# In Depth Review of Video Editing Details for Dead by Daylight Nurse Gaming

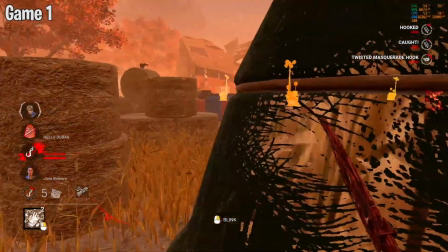So I don't know if that's just how it was in the game. Maybe it was like that in the game. It just seems weird how it flickers so quickly.
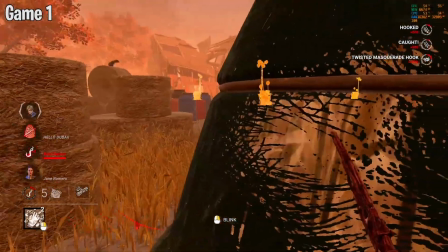If there's a way you can hide those little things, go for it. If it seems too complicated or it's not worth the effort and the time, then don't worry about it. Like I said, for me, little things like that just feel like a distraction because they happen so quickly and you just wonder, like, what did I just see?
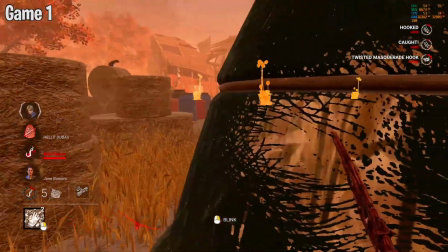Why was that there? Now, granted, the average viewer is never going to care. It's just me being picky. But that's me as like a perfectionist editor, like just trying to make things as pleasant and perfect as possible to look at.
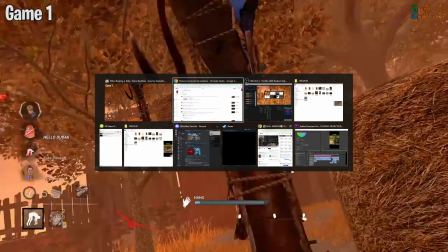You got someone slugged here. Might as well pick her up. Two and three have been hooked once.
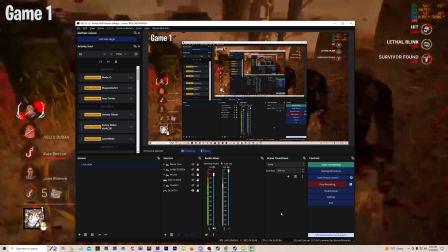Come on, Leon. I'm going to get you now. I think it's time to kick it into gear now.
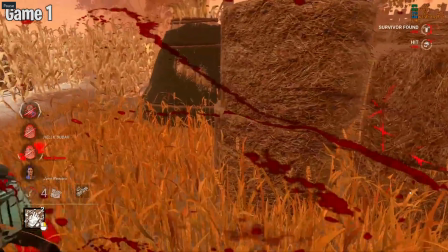We don't want to. All right, hold on. Let me back up just a little bit.
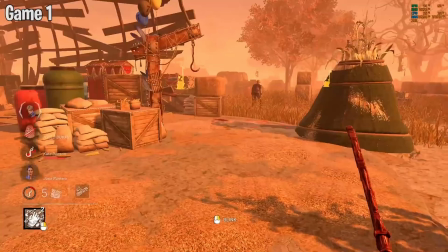I did say there it's time to kick it into gear, so that's fine.
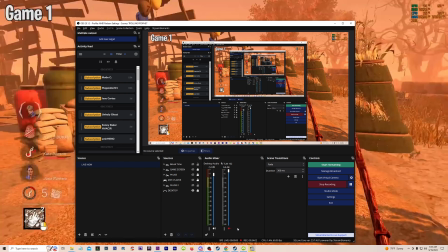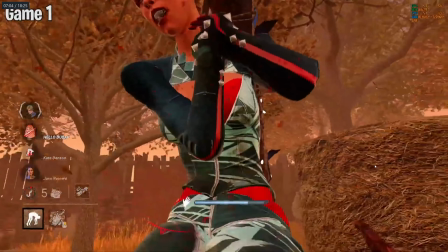Sorry, little pause. Okay.
Two and three have been.
So there's a little flicker.
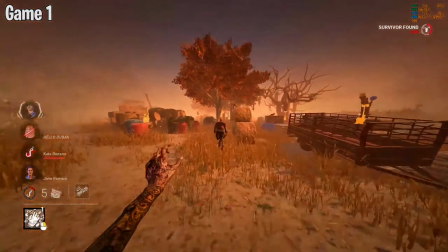Come on, Leon. I'm gonna get you now.
That's fine.
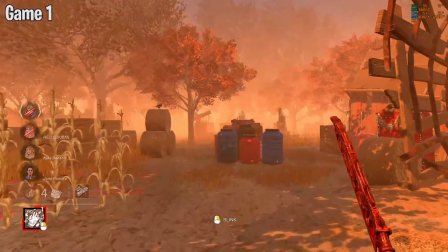It's time to kick it into gear now. We don't wanna.
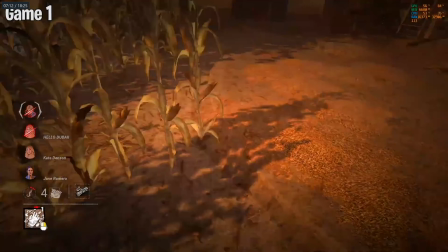See, like that right there, when I said I think it's time to kick it into gear now. I think it's time to. Oh, okay, so it shows me go into fatigue. Kick it.
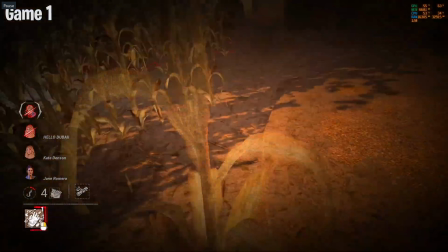Could probably cut the video right here. Maybe.
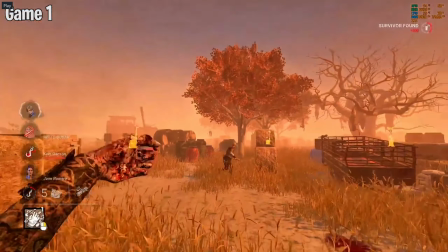Come on, like Leon, right after.
Let me get you now.
Well, let me see.
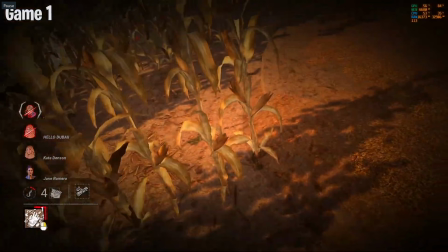I think it's. No, okay. I guess it works because I go into fatigue, but.
It's time to kick it into gear.
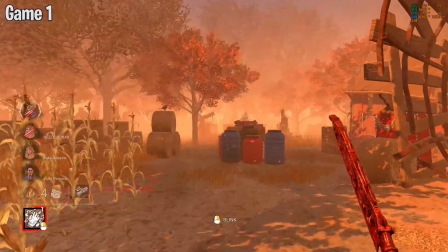Maybe right here, I would cut the video, leave the audio, and cut to the second clip sooner that comes up right here.
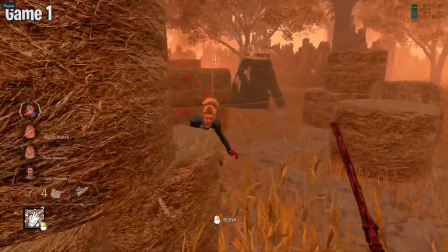No, we don't want to.
No, it's fine. It's fine. Never mind.
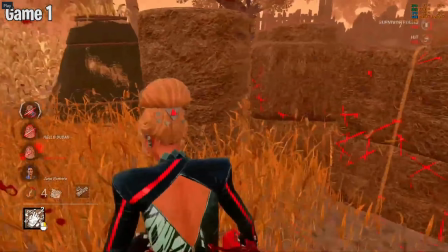Don't worry about it.
Take it for granted.
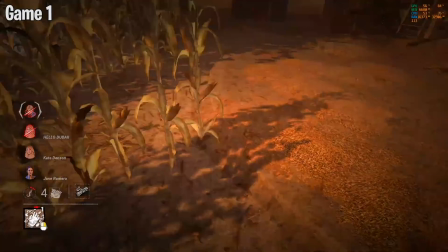I was just trying to eliminate that one little clip where I'm like just not doing anything right here, but it kind of needs to stay because of the fatigue. It will just sound weird to hear the fatigue and not see like the nurse going into fatigue. I try to keep the audio matching with the video as best as possible.
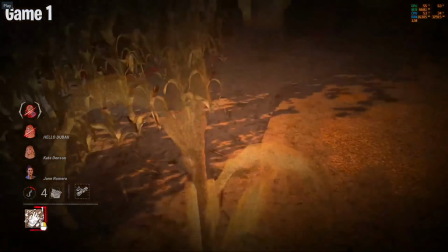I think it's time to kick it into gear now.
This is fine.
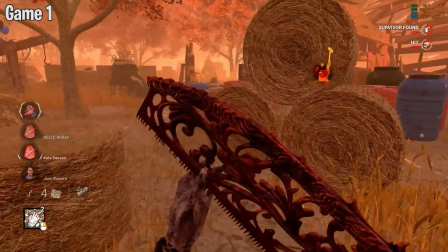I don't want to take it for granted or underestimate the gen speed.
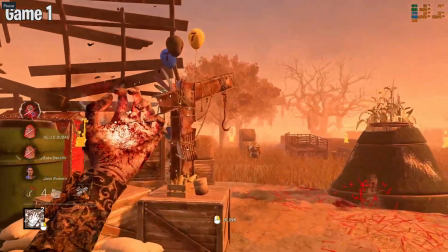I'm always looking for those little edits that'll just make everything flow even smoother, but they're not always there. It's sometimes it's best to leave things alone.
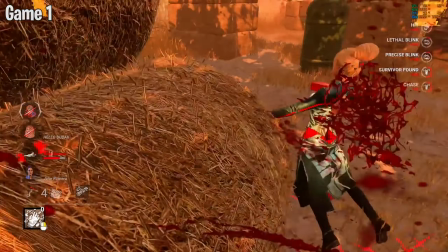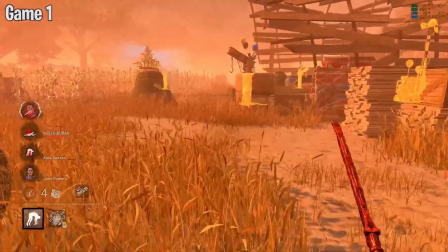Yeah, come on, bring your flashlight over here. What works on the baby nurses you get in your MMO?
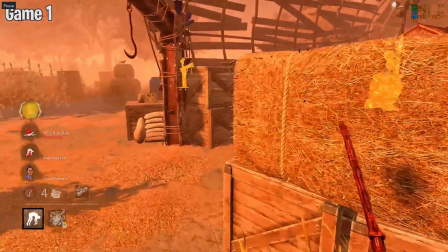That right there. You could possibly show me picking her up, but it really probably doesn't matter because you see me down her.
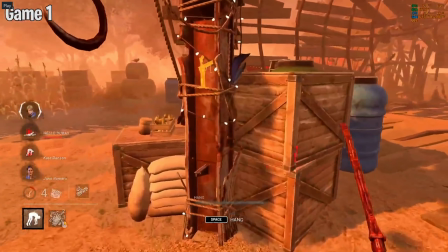Is it going to work here?
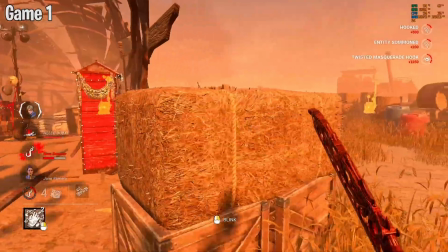Like if you did show me pick her up, you would leave the audio the same and just insert a clip there right after she gets down.
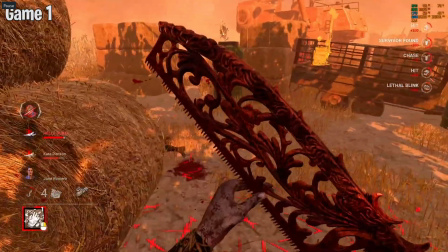Yeah, come on, bring like your that, flashlight.
Instead of wiping the blade here, maybe.
Over here.
Or never mind.
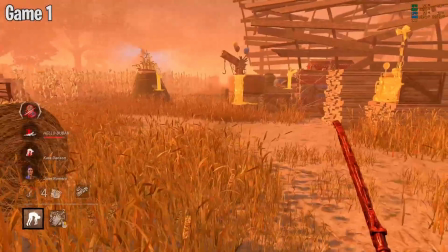Maybe like right here instead of all this walking. As you leave the audio, you could just show the pickup real quick, the clip of the pickup.
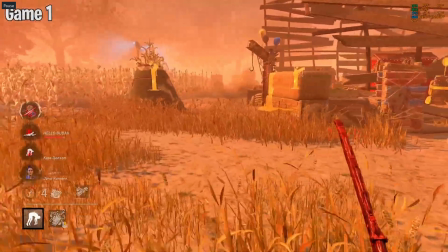What works on the and then baby.
It will just pick resume right here. Like you could just insert the little pickup clip. Not a big deal, but for sake of flow is like I do stuff like that.
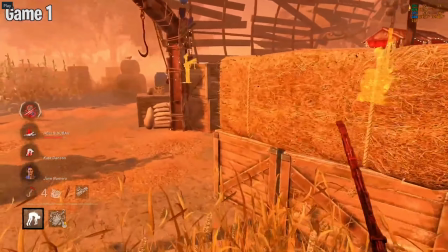Any nurses you get in your MMR, is it gonna work here?
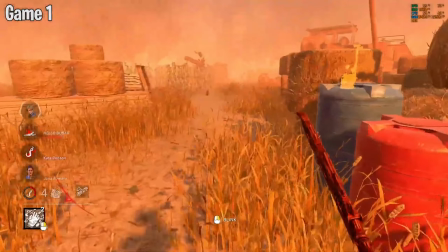Oh, she's dead already. Uh-oh.
See that?
Oh, she's dead already.
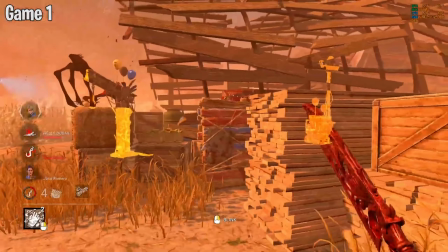Oh, that's fine.
Uh-oh.